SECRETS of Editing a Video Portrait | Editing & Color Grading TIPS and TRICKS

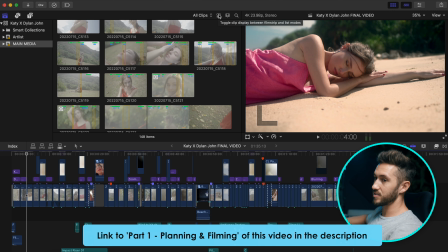[0:06]
So for this project, I shot tons of footage, and I maybe only used 10%.
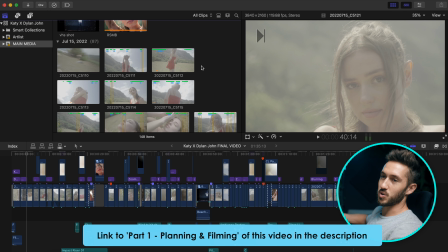[0:13]
So what I ended up doing, because this was only going to be a 1 to 2 minute video,
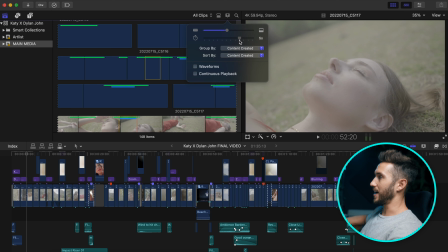[0:19]
is I went through every single clip and I created what's called favorites.
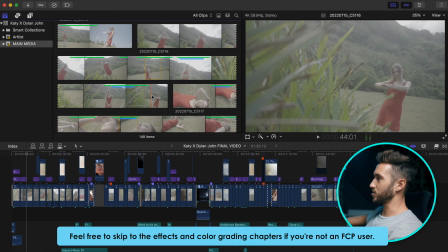[0:25]
So I found the parts of the clips that I liked. I made an in point and an out point, or you can just drag that section, and then I pressed F to create it as a favorite.
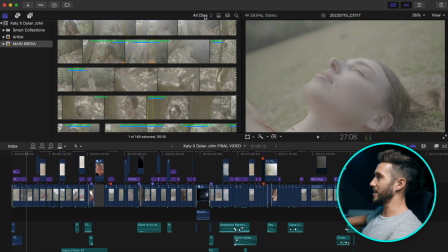[0:36]
And then once I went through all of these clips, found all the bits that I liked, then you can head into your favorite section and it has all your clips there.
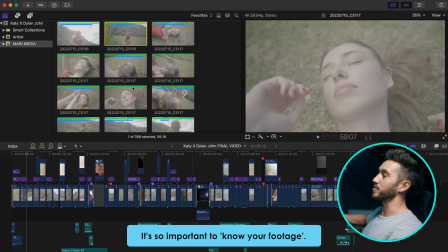[0:44]
So I did one pass, but that was the first pass. Then I do another pass.
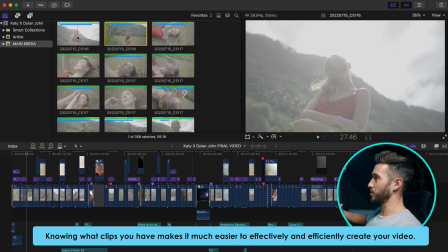[0:49]
I go through these favorited clips, which are generally a rough outline of what I like in each clip,
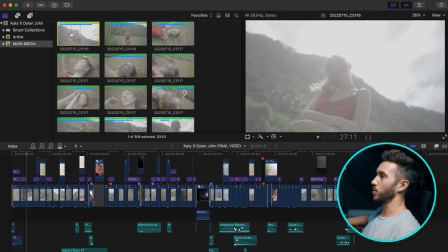[0:55]
and then I create keywords for smaller sections of those clips.
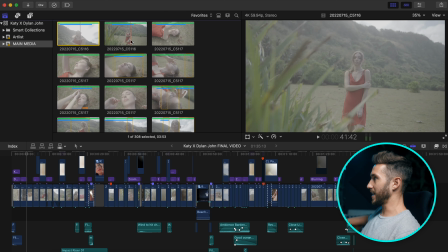[1:00]
So for example, in this clip here, let's say I like the whole clip, but I really like from this section to this section.
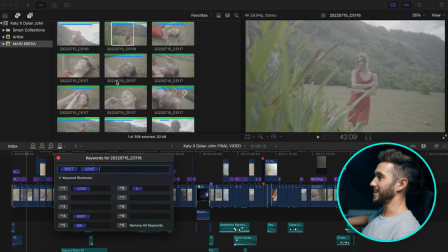[1:08]
I'll just select that. I'll hit Command K, and then I can, as you can see, I already have 2 of these here, best and love.
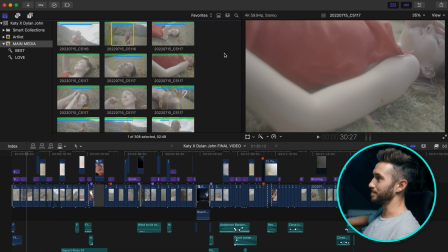[1:16]
So I didn't realize I was gonna go through it another time. So what I did was I created a best keyword.
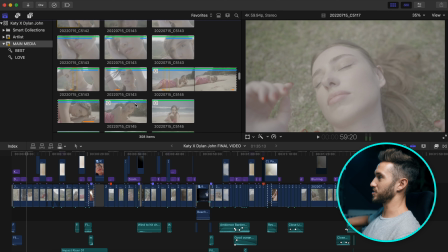[1:23]
I went through it all one more time, found all of the sections of clips that I thought were amazing, and then tagged them as best.
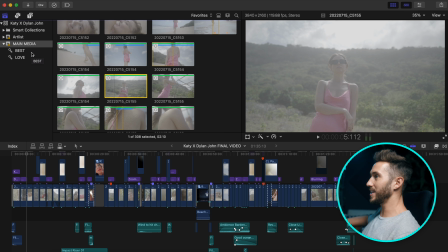[1:32]
And then I felt that I still had too many clips or too much media, and so I went through all those best favorited clips and added tags that I put as love.
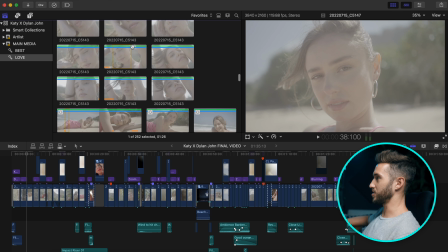[1:44]
And that really helps to narrow down what are the best parts of your clips, because when you're shooting for hours, you're gonna have tons.
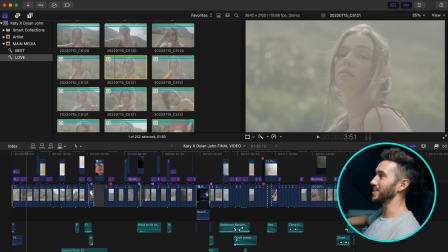[1:53]
And Katie is such a professional and knows what she's doing that I was loving almost every single clip. So I really had to scrutinize my camera work, what's in focus, how am I moving.
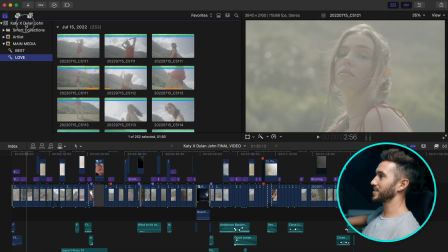[2:07]
And actually, if I go back to the entire library,
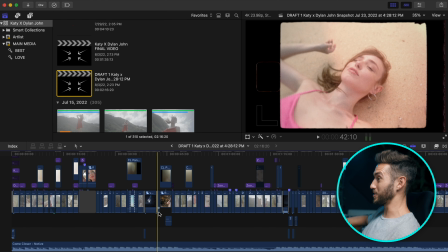[2:10]
I actually created a project initially that was 2 minutes and 15 seconds long.
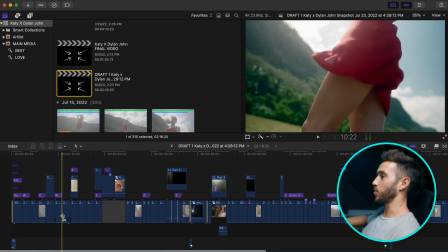[2:18]
And I was trying to figure out how I should organize these shots, because to be honest,
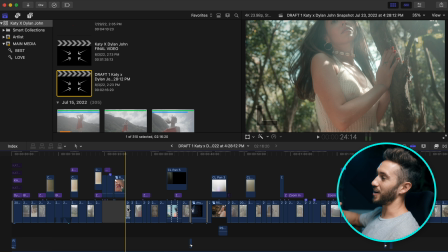[2:24]
the organizing and placing of your clips takes by far the longest.
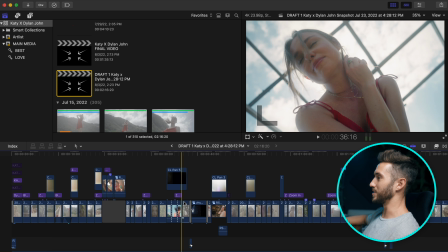[2:29]
Color grading takes quite a long time, but just knowing where you're going to put certain shots.
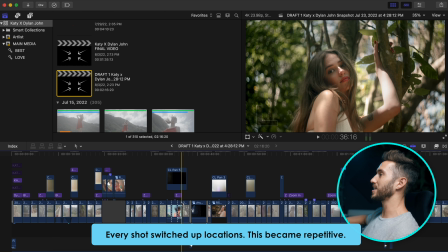[2:33]
And so originally what I had was a back and forth of certain clips.
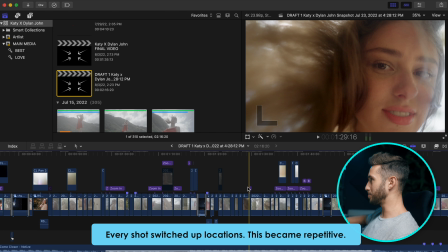[2:38]
Her at the beach, well, maybe not this part, but it was like her at the beach, then her in this jungle location.
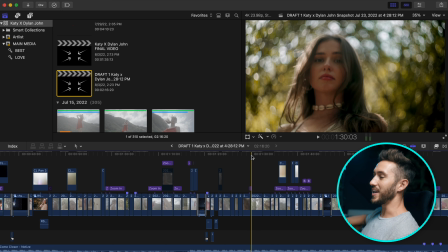[2:45]
And I sent this off to a few people to review, and they all told me it was good, but they said it's way too long. I also felt it was a little bit repetitive, and I felt that as well.
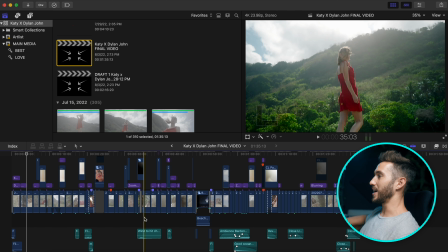[2:57]
I chopped it down into a much shorter video, and I reorganized everything by certain sections.
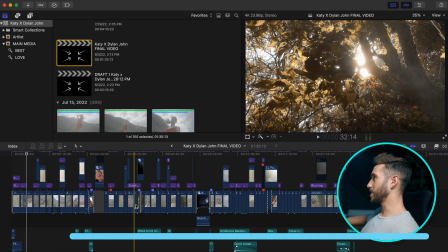[3:06]
I have a couple clips of her in the forest, a couple clips of her in this grassy area,
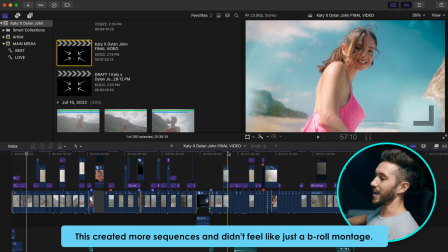[3:13]
a couple clips on the beach, and that helped to kind of create more of a coherent story,
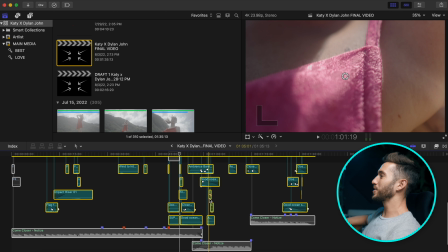[3:19]
even though there wasn't much of a story in this video. And then I actually created a little bit of sound design, not too much because the music takes priority.
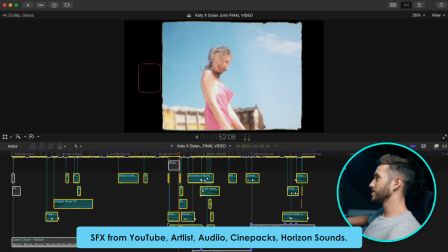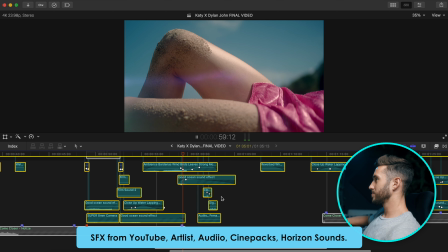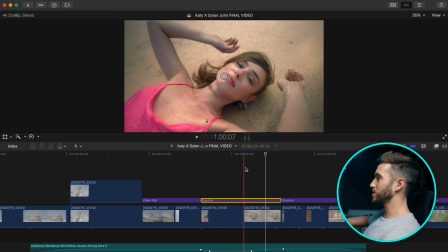[3:41]
Something I did a lot was add a little bit of a scale in effect by using these presets from mMusicVideo for motion VFX.
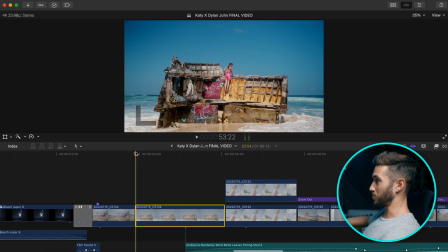[3:50]
But you can do this if you don't have a plugin that does it real quickly. Just create keyframes by using your transform tool.
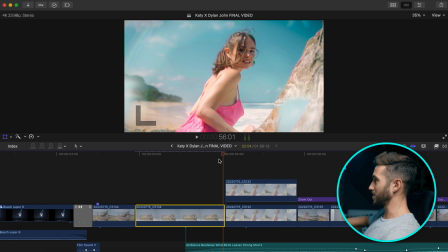[3:58]
Hit your keyframe, go to the end, scale up your image, make it a little bit bigger, and that just helps to add a little bit more dynamic motion into your shots.
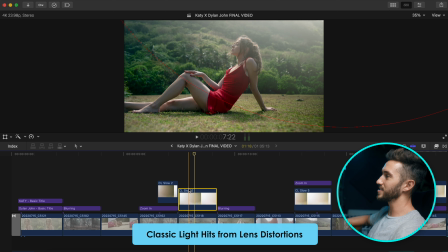[4:05]
I also added overlays from Lens Distortions, and I think this pack is called Classic Light Hits.